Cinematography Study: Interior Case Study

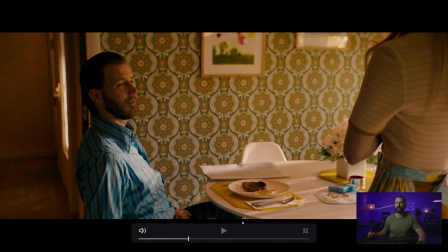And then we're looking down the hall, which is where the rest of the scene plays out so really really nicely
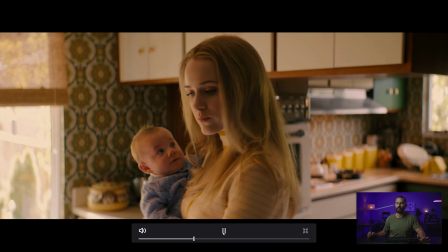planned in order to be able to get this look for the lighting so it's not just the skill in the lighting it's about okay where's everything going to play out and where's the
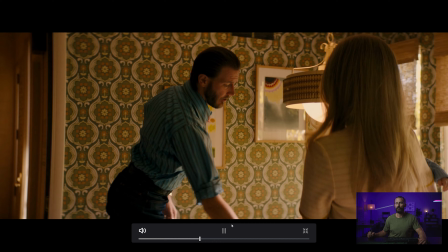camera going to be to take advantage of it so he stands up all right still the lighting looks good right
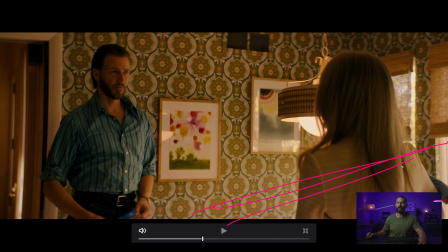now we're above where the light is all coming through this bit but we're getting enough reach up here that it still looks good and the shape is still there.
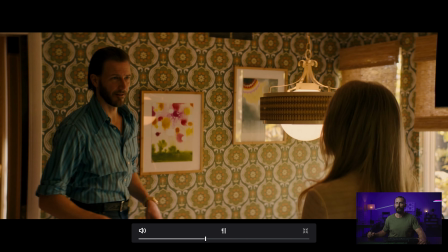Even nicer for her now. Back to him, same thing, playing along that window.
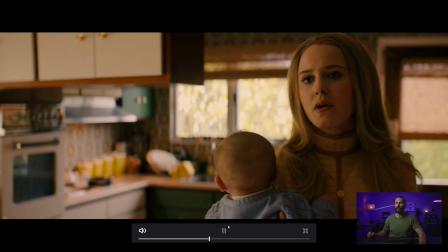He leaves.
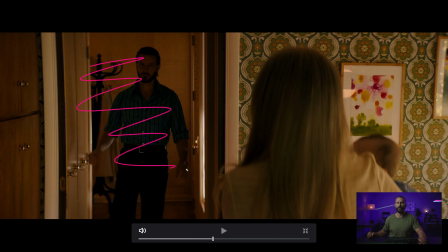See, like in here, it's okay. Like, this is not Maybelline. Let him go dark in there. As he walks straight into the light, and then he reaches his face out, right?
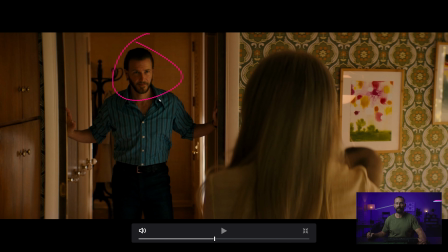That is not an accident. He's reaching his face out into the light because we're pumping all of this level at him.
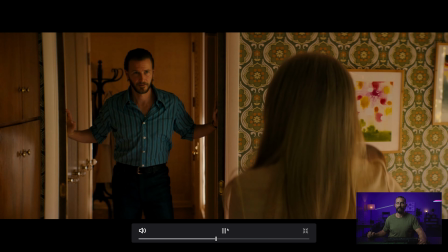He better take advantage of it. He reaches out, and then again.
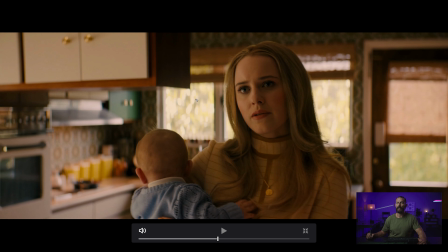Perfectly matching, and if you don't like this, say you want to take this down a little bit, you can either ND on there, or at this distance with Anamorphic, you can just put a net out there. Right, you can net this entire thing with probably one 12 by 12, just to stand hard up against the windows.
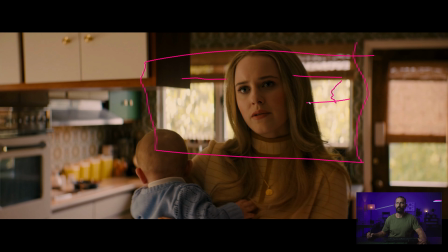You can net that. And then if you want, again, you could even lower this a little bit more if you didn't like quite how hot it was playing, but this is perfect. Perfect lighting for the balance, for the room tone balance. Maybe not for the outside,
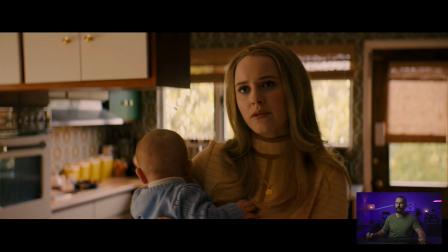okay. for my taste it's slightly hot but this level of key and the level of wrap plus the little eye lights it is perfectly balanced to this and to this these little areas inside of the frame where it doesn't feel lit it feels like it's coming from that
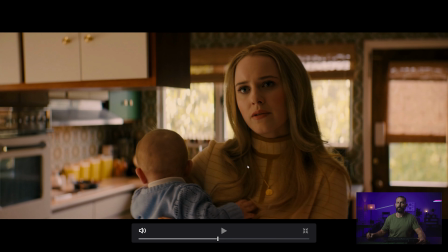window which is really the true test of did you nail it or not i also likes how she steps out from this thing so it's just her all by herself all on her own and we're just a little bit you know we're not cameras probably probably just at lip height,
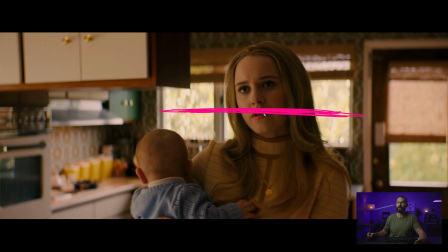so we're not looking down at her, you know, you're not looking too far up her nose. This is just right, yeah, right sort of in that zone there where your chin, she's, you know, if you cut this thing like this, eye line above that center line.
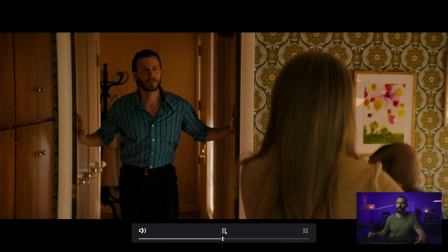And bang, she's right in the middle of the frame now, cut to wider, still works for the light, we're still on the shadow side.
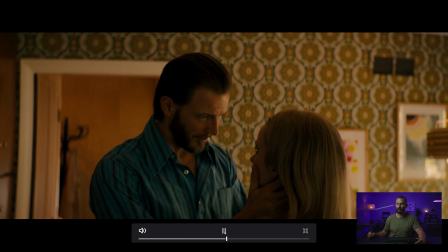Now he walks into the same light that she has been in, which we know is going to look good. And he turns her at an angle this way, right?
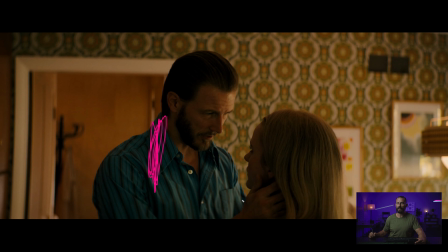Doesn't play it straight along because that would mean that the camera has to move left to capture the scene back and forth. And we want to see a little bit of her face. So he turns, sort of checks his angle, which opens him up towards the light.
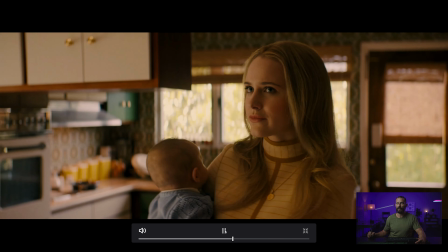Get a little ear whisper. Don't worry about it. Everything is good. I'm not selling drugs, but really I'm selling drugs.
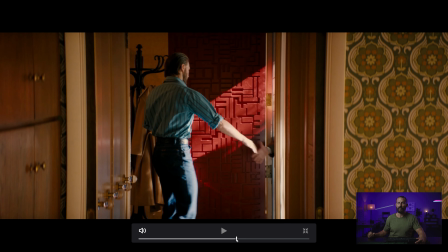Come out now. When you When you open the door, when you open any door, this is the direction you want to be looking. You do not want to be looking, you know, you don't want the camera over here looking out this door. Why? Because it's going to be super hot out there and blown out. It's going to take forever to be able to light that thing and make it look halfway decent.
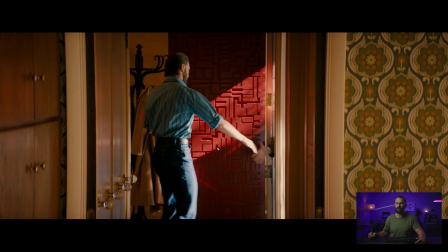Looking along though, along the hallway, into the actual open door, that is what you want to do. So, just a little pro tip there, just so it happens to work perfectly with location.